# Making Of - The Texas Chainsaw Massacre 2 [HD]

So there was some wasted time there, but I think we probably had, it's hard to remember, maybe 5 or 6 weeks. The most challenging thing about it was just to get it, decide what to do and get it done so quickly, because there was just, we were under such extreme pressure to get it done. So we all kind of hunkered down at 501 at Texas Pacific Film Video, or as it was then known, Third Coast Studios, which Richard Corus had. And we started building a model of the interior space of the Austin American Statesman press room,
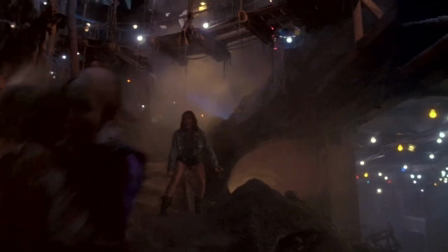and started putting in, I mean, we're using tubes from paper towels,
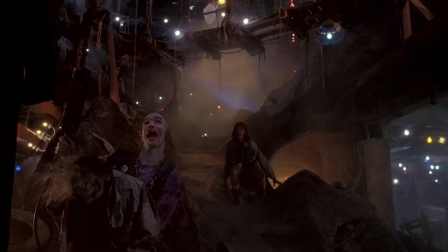toilet paper, anything that was tubular to do that basic tube structure. And then try to figure out where the other spaces in that building might be, because most of the film is shot right there in that building. It was just a physically such a difficult place to work in.
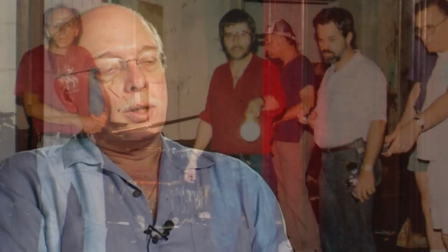When we first went to pre-light the space,
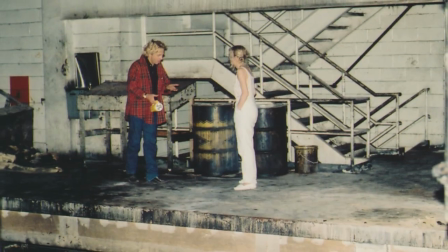we sent the riggers up to rig the cable, the power cable, to hang lights. And these guys would go up, and it was hot, so they were just wearing shorts and t-shirts and stuff, and they would go up onto the beams and the rafters. Well, remember, this place had been a newspaper printing plant for 40 years or so. They would come down from the rafters, and they were literally black. They got so covered in printer's ink, they looked like Nubians when they would come down from and take a break. It was just amazing. You know, they were just completely covered. It was quite amazing.
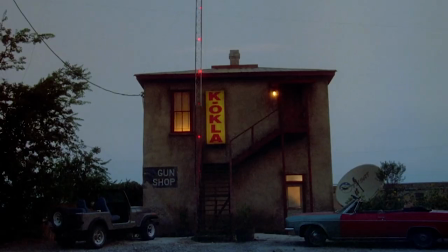And then the sun goes down and the moon comes up.
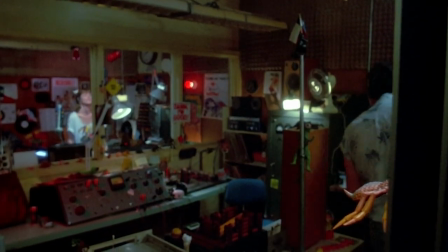The radio station set,
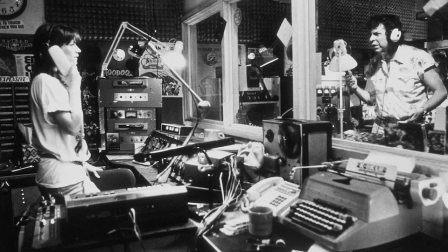what we wanted to create there was a kind of a place that had a sense of potential menace. The radio station was great. They had begged, borrowed, and mooched from everybody on Earth, because you could pick up anything and it had the owner on the back.
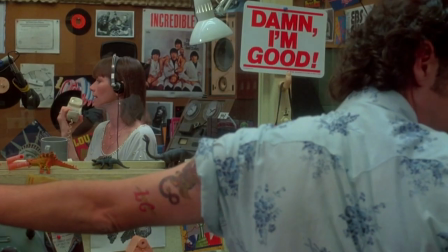Barbed wire samples or clocks or, you know, so it looked like a radio station. Lou Perry's character was he was a wild man, and we just kind of said if he works in a place, it's going to be a pretty wild looking place. So, we kind of fed off that and dressed it accordingly.
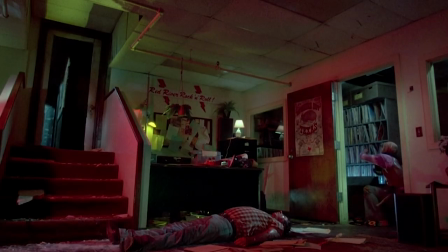We were sort of in sort of a hyper-naturalistic mode as far as how we were lighting the thing. We wanted everything to be pretty dramatic and to easily let us tweak it into a real sense of menace, where there were deep shadows and things that were hidden and things that you couldn't see,
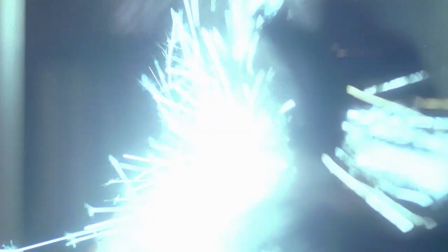and at least there was implied menace, if not real menace. But at the same time, we didn't want that to be telegraphed when you first went into the place,
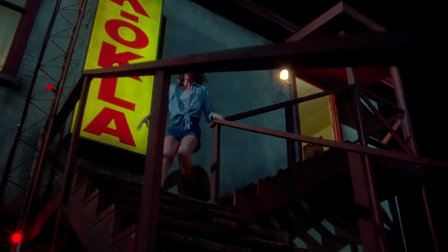so that the lighting changes as the dramatic action changes, but it's still recognizably the same place.
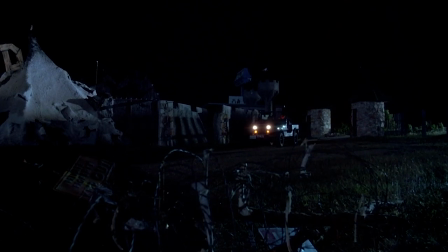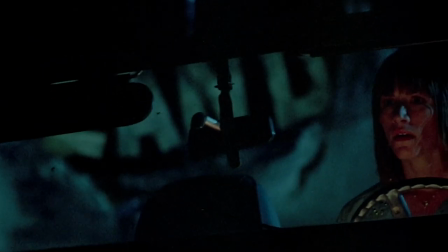The script described the truck
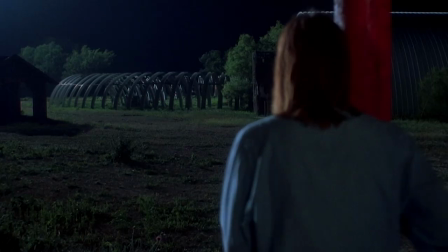just going to a vacant lot and going into a hole in the ground. And I was thinking, boy, that's not very visual. And that's kind of when we came up with
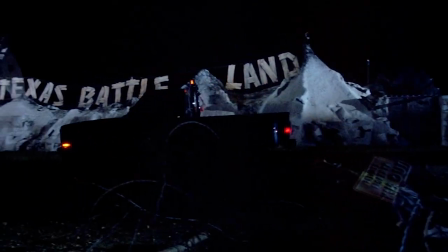the old abandoned amusement park idea, which sure was a lot better than kind of a hole in the ground. And then we used the amusement park, and then in the old press room there at the Statesman building, we created this subterranean cavern that was their lair, and that was really a lot of fun.